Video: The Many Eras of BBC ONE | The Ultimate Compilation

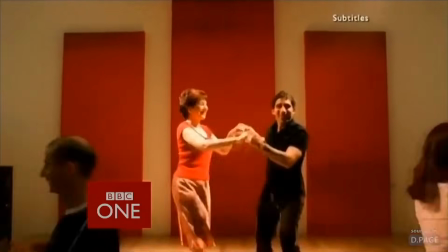(66:02)
The tango, as with most dance techniques, has familiar moves, but they can be showcased in a whole number of ways,
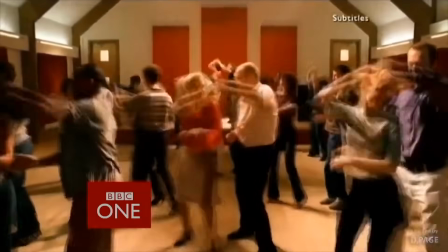(66:08)
and being able to view each one individually would have been great, but as it stands, darting your eyes between the three of them isn't too disorientating.
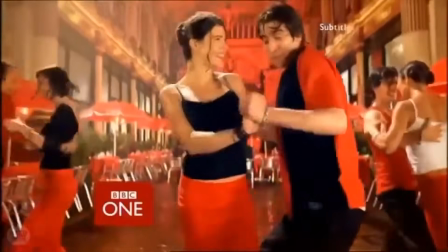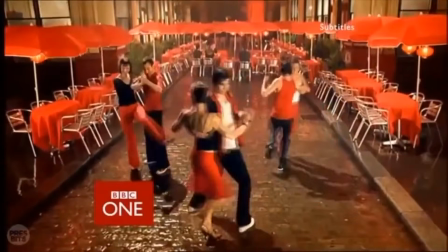Tango first debuted in the first few days of 2003, gradually expanding the lineup of the rhythm and movement set as a whole.
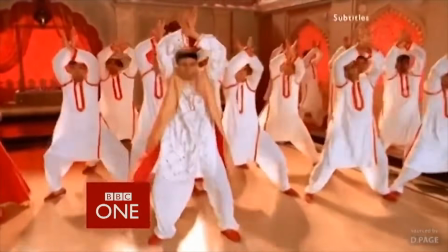(66:34)
Like many of its peers, it wasn't tied to introducing one specific program, but like with several other dance idents, it was an easy pick to usher in a show such as Strictly Come Dancing.
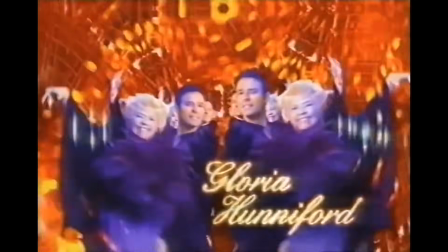(66:43)
I remember seeing it on Saturdays, whether that was before Doctor Who, Casualty, or some other program on the weekend lineup.
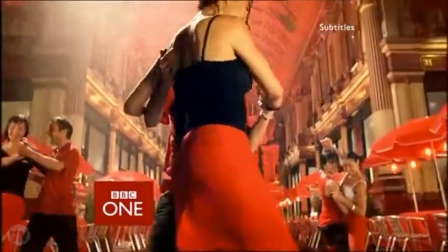(66:49)
It was able to last all the way up until the Circle idents took over in October of 2006, but in the near 20 years since its debut, is it well remembered?
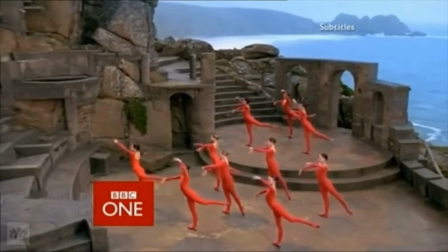(66:57)
With so many dance-based idents to arise from this era, it's understandable that some of them could get lost in the memories of viewers.
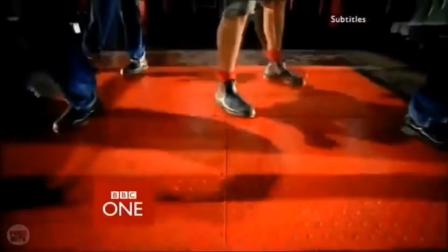(67:03)
From who I've talked to, people remember this one quite well, alongside other sequences like Tap Dogs for example.
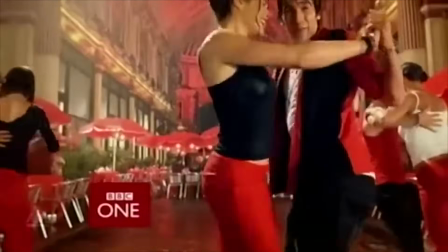(67:09)
For me, it's not my favourite of the dance idents seen on BBC One at this time, but it certainly isn't a failure.
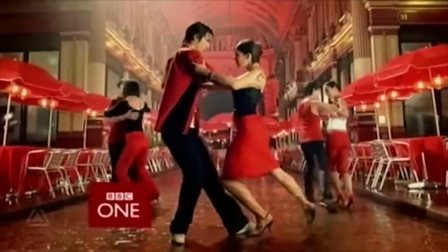(67:14)
If anything, it lives up to the remit of the concept, to display ordinary people exhibiting rhythm and movement in a whole variety of different styles.
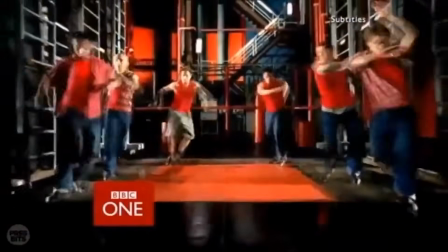(67:23)
The rhythm and movement set of idents is stacked with variety, with skills such as dance taking a big presence.
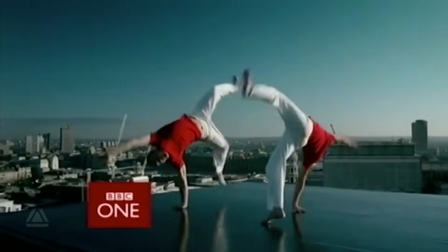(67:29)
However, martial arts has also played a part in the set, including the very first sequence to debut in this era, Capoeira.
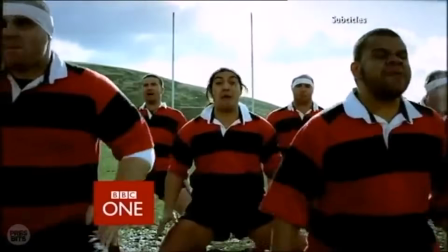(67:36)
And now we have another interesting martial art to delve into, one which has its core principles in self-defense, as well as meditation.
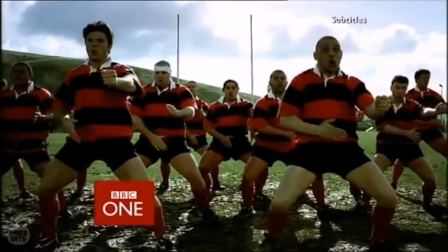(67:42)
So with that, let's have a look at Tai Chi.
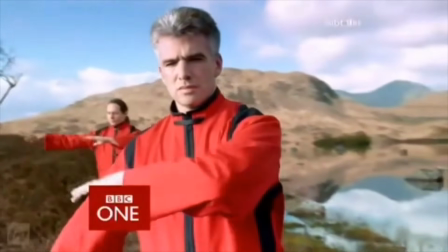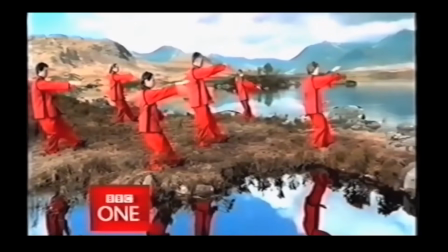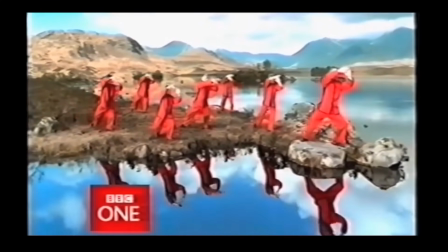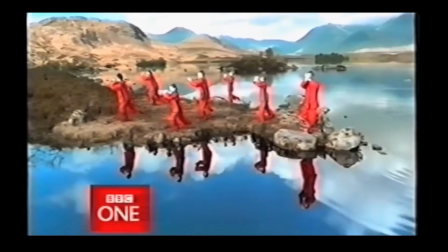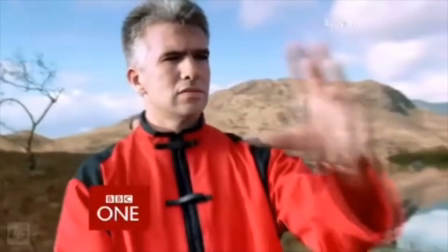(68:18)
Wondrously peaceful, wouldn't you say? We see a group of Tai Chi practitioners going over their craft in an idyllic setting.
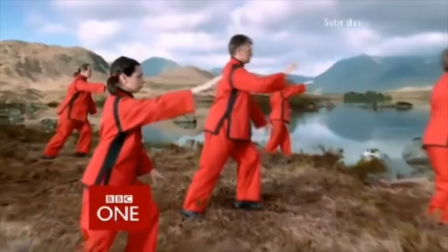(68:24)
The setting in question is actually located in Scotland, near Loch Rannoch.
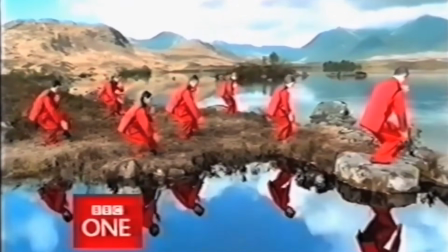(68:28)
Scotland has some beautiful natural locations, so choosing one such as this to showcase an art form that has such a strong basis in meditation is a perfect fit.
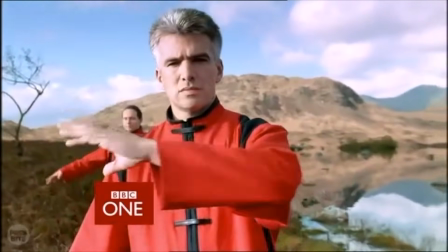(68:36)
The group are led here by Ian Cameron, himself an Edinburgh-based instructor,
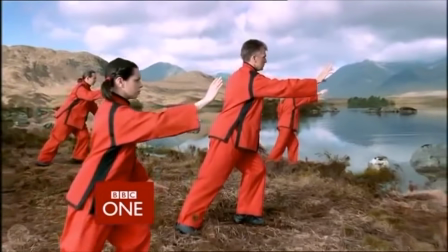(68:40)
with the variant of Tai Chi being based in the traditional Wudang system, originating from China.
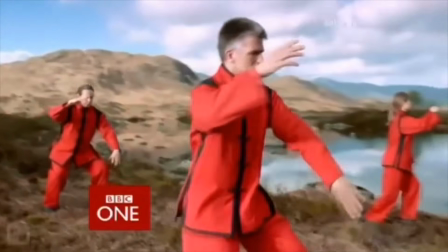(68:46)
It truly is an interesting martial art to witness, and when set in such a location, it really makes for a soothing and comforting ident.
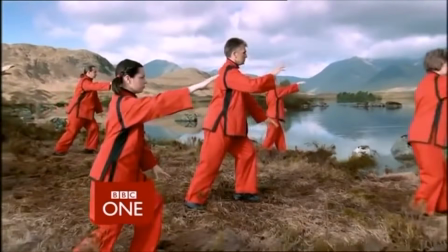(68:57) Here on BBC One now, they tell it like it is.
In regards to how Tai Chi fits in with the rhythm and movement set as a whole, it holds many of the similarities of its peers.
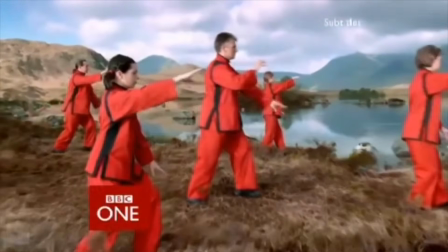(69:06)
For example, the musical riff of this era is heard, but presented in a more oriental style, meeting the calm reflective nature of the visuals that we see.
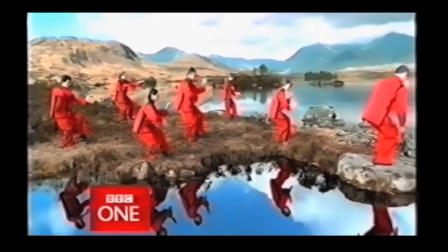(69:14)
Red once again is front and centre colour-wise, predominantly in the practitioners' uniforms.
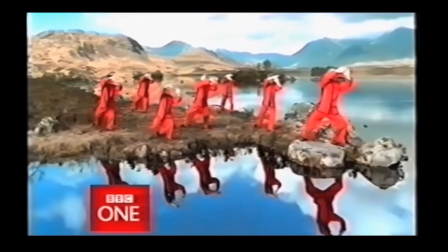(69:19)
Now, Tai Chi was first seen in the June of 2003, however it remains one of the few rhythm and movement idents to actually get a second variant.
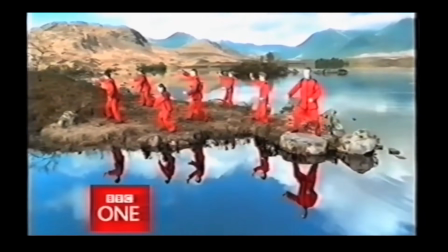(69:26)
So let's have a quick look at that one.
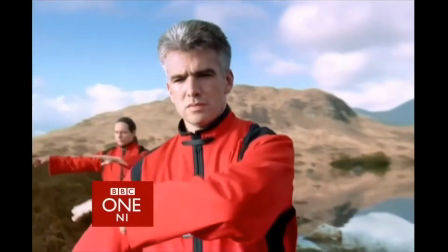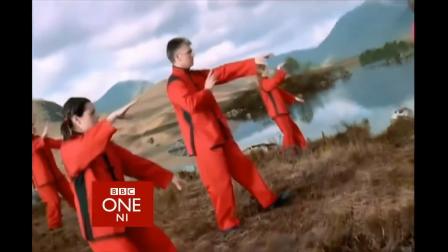Such a small change, but I really like this.
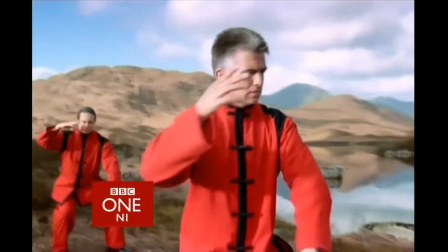(69:41)
This variant starts out the same, before the camera perspective is flipped around, so that we, the audience, are actually viewing them practice via the reflection in the lake.
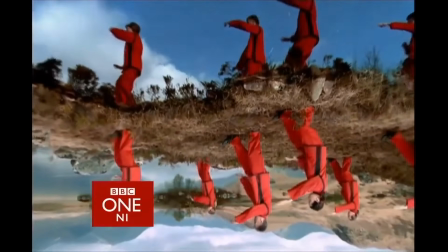(69:50)
It truly looks beautiful to see this perspective showcased, further boosted by the great setting and soundtrack.
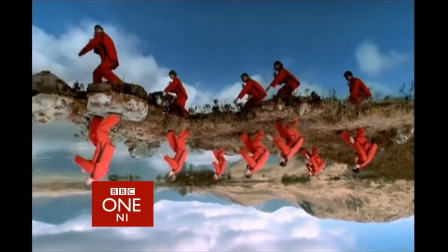(69:55)
I actually think I prefer this version ever so slightly more than the original, which is a great shame in a way,
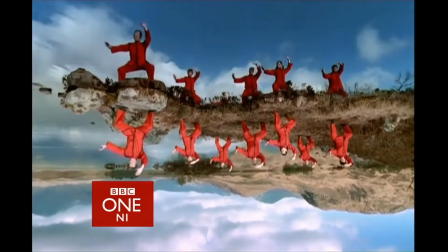(70:00)
as the second variant of Tai Chi was only on screens for a matter of months before it was withdrawn from the airwaves.
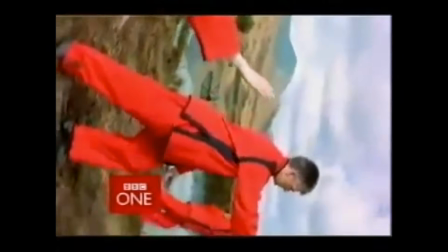(70:05)
There isn't much information available as to why this was the case, but the first variant is the sequence that got the most airplay,
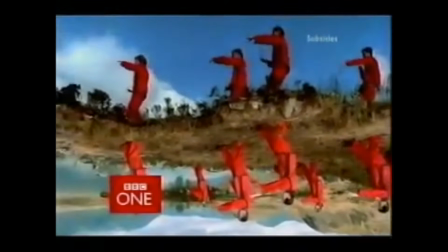(70:11)
lasting all the way up until the changing of BBC One's idents in late 2006.
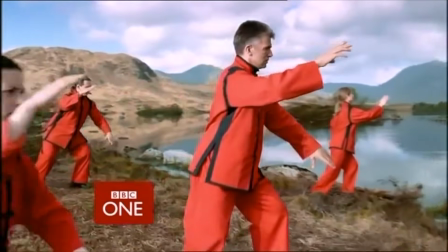(70:15)
The legacy of the Tai Chi ident may be based in how its second variant was a rarity for the time and for its brevity on the airwaves, but I think it should gain much more credit than it gets.
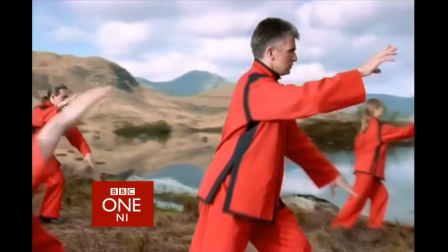(70:24)
Tai Chi was often played right before news broadcasts, which is fitting really.
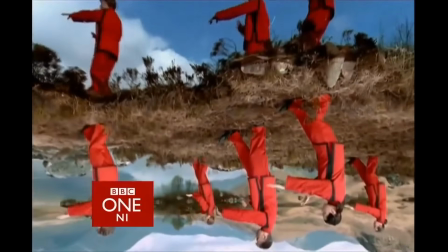(70:28)
The news can so often be filled with hard-hitting or somber stories from around the world, and having an ident like this which is calm,
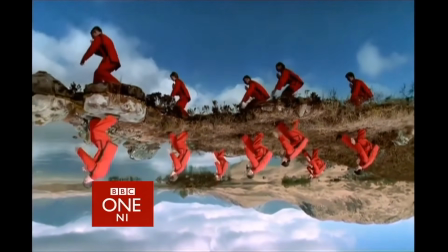(70:34)
soothing, relaxing, and even occupies a more meditational feeling, just like the art form it's showcasing.
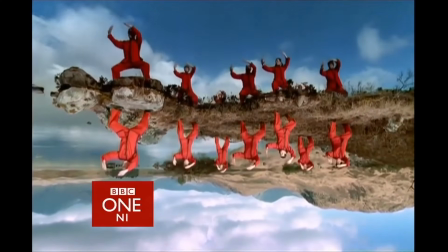(70:39)
It's in some ways the perfect way to ease people into a news broadcast.
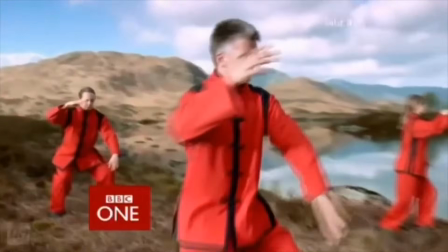(70:43)
It may not get much discussion these days compared to some of its peers from the era, but for me, Tai Chi remains one of the most underrated BBC idents of the early 2000s.
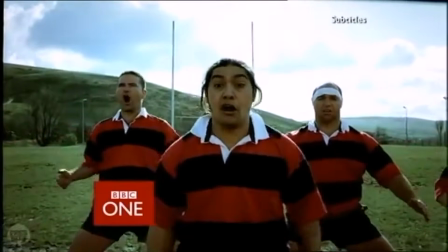(70:54)
The BBC has always had a daunting task of trying to appeal and meet the needs of all kinds of people, across all ages, all races, and so on.
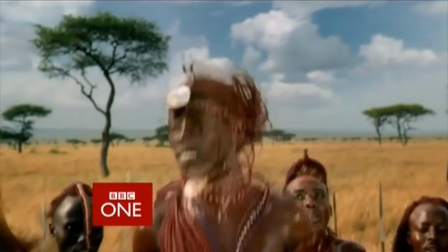(71:00)
It doesn't always hit the mark, but the rhythm and movement idents I've always felt were a good attempt at getting some variety into BBC One's identity.
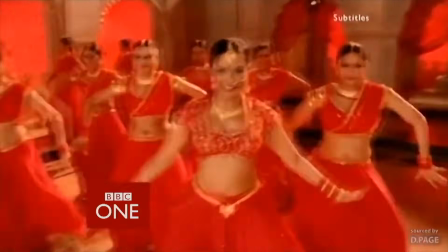(71:07)
We've seen a whole host of people showcase different skills and activities, and that trend continues in today's feature,
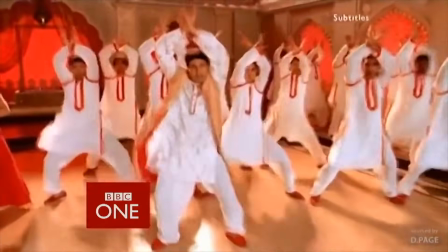(71:13)
where on a shipyard, we'll observe the talents of the skateboarders.
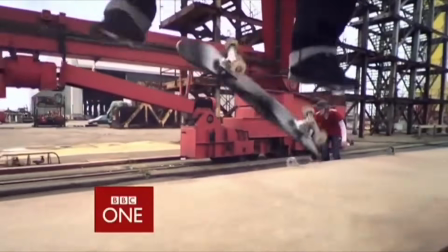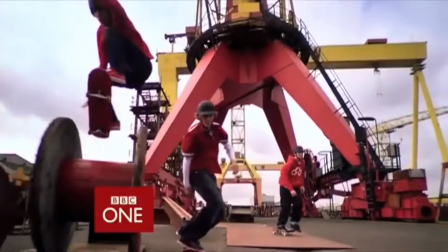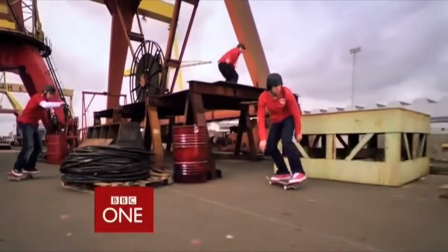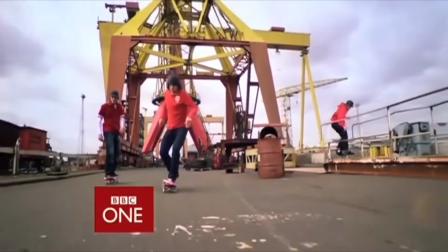Rather more serene than I was expecting.
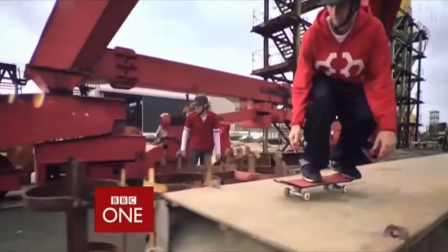(71:51)
I think anyone could be forgiven for thinking that this ident would be a lot more action-packed, loud and bombastic, but I really enjoyed the fact that it subverts that expectation.
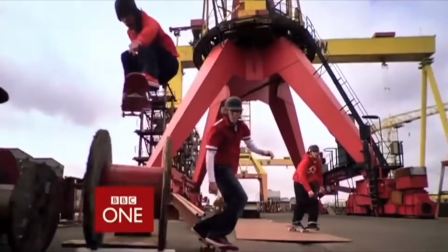(71:59)
Instead, we see a trio of skateboarders gracefully gliding through a shipyard,
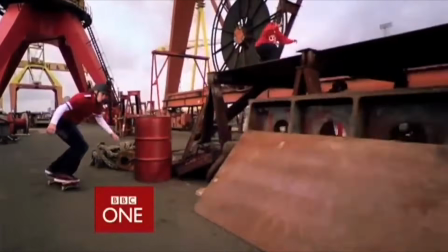(72:03)
expertly demonstrating their skills, and trust me, I've tried skateboarding and it can be difficult to master.
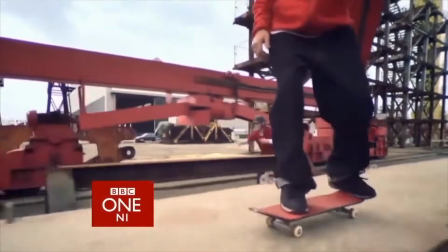(72:08)
The location itself is the Harland and Wolff shipyard in Belfast, Northern Ireland, and what a great location it turned out to be.
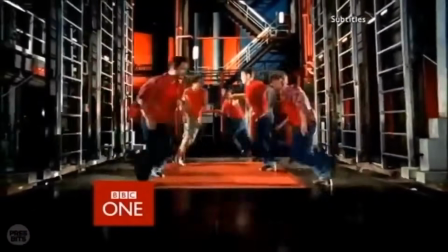(72:14)
Similar to Tap Dogs, we get a chance to see these guys manipulate the environment to their advantage.
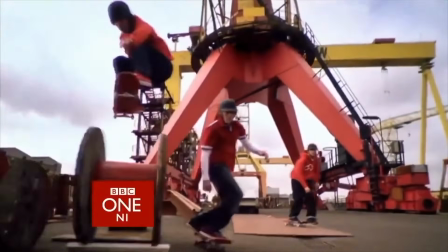(72:19)
A shipyard may not be the first place you think of when it comes to skateboarding, but when you see these three perform their tricks with such fluidity and ease, it becomes a no-brainer.
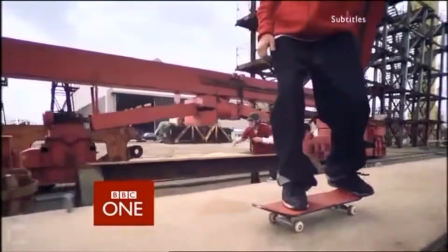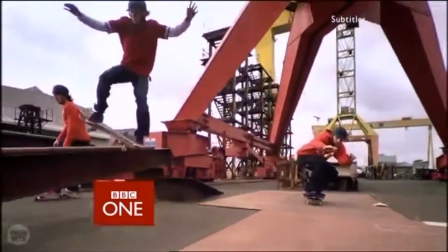(72:32) So, which Maria should be tied up with string?
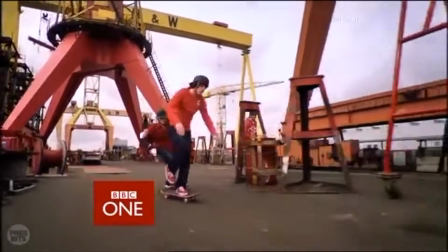(72:34) Keep voting for who you want to save, and Ronan Keating joins Graham with the results show at 9:25 here on BBC One.
The three skateboarders in question are actually professionals within the field, that being Ollie Todd, Franklin Stevens and Danny Wainwright.
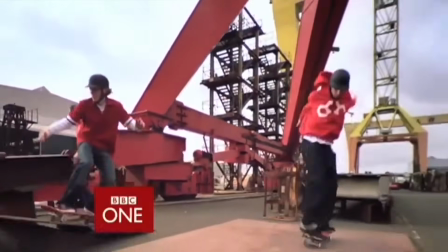(72:49)
I remember when growing up in this era that skateboarding was sort of going through a cultural boom once again during the early 2000s,
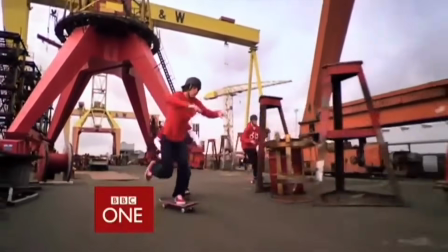(72:55)
and seeing sequences like this on the telly, I'm sure, would have inspired people of all ages to give it a try for themselves.
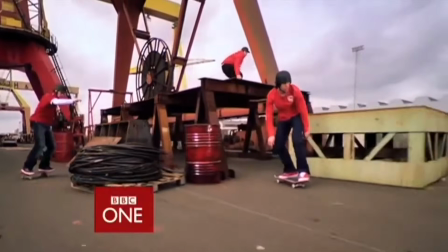(73:00)
It was first seen in the September of 2003, releasing as another new addition to the rhythm and movement lineup.
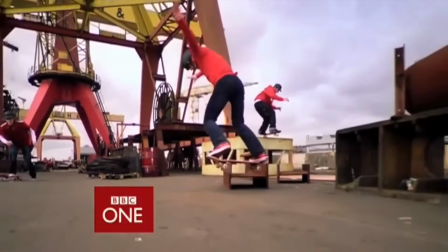(73:06)
One element that really complements the more laid-back tone is the music.
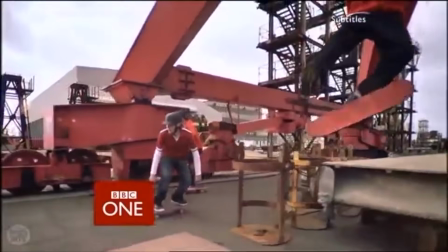(73:09)
It's a soothing piano arrangement of the now familiar jingle we keep hearing in the set, and it blends so well with the visuals that it remains one of my favourites of the entire batch.
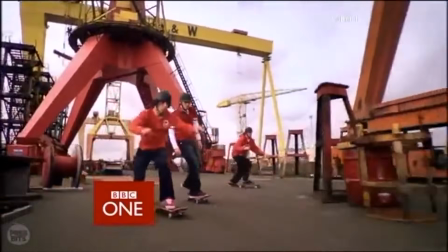(73:17)
And given that it contained a calming, slightly somber soundtrack, you'd often end up catching skateboarders before news broadcasts, as well as at the end of the CBBC strand when it was still broadcast as part of BBC One.
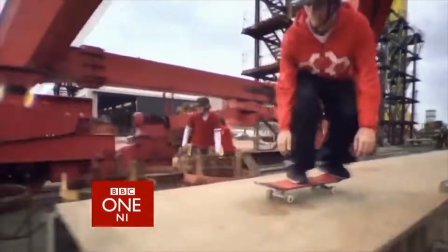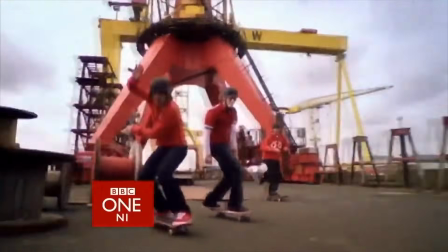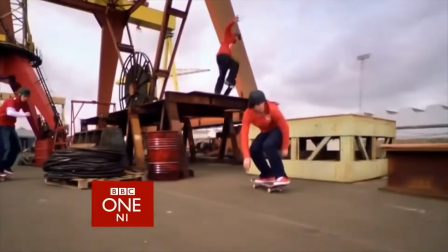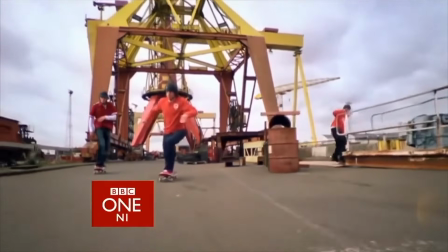Given that this ident was filmed in Northern Ireland, it's unsurprising that throughout its lifetime, it received a ton of airplay within that region.
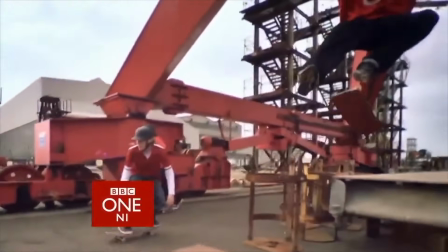(74:03)
It also had a special alteration made for it for a couple of broadcasts in 2005.
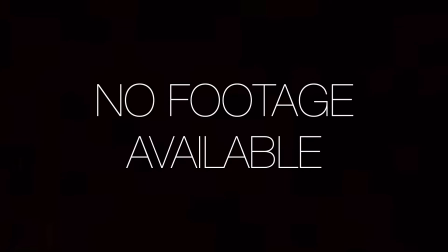(74:08)
Unfortunately, we don't have any footage, but I can describe it as best I can.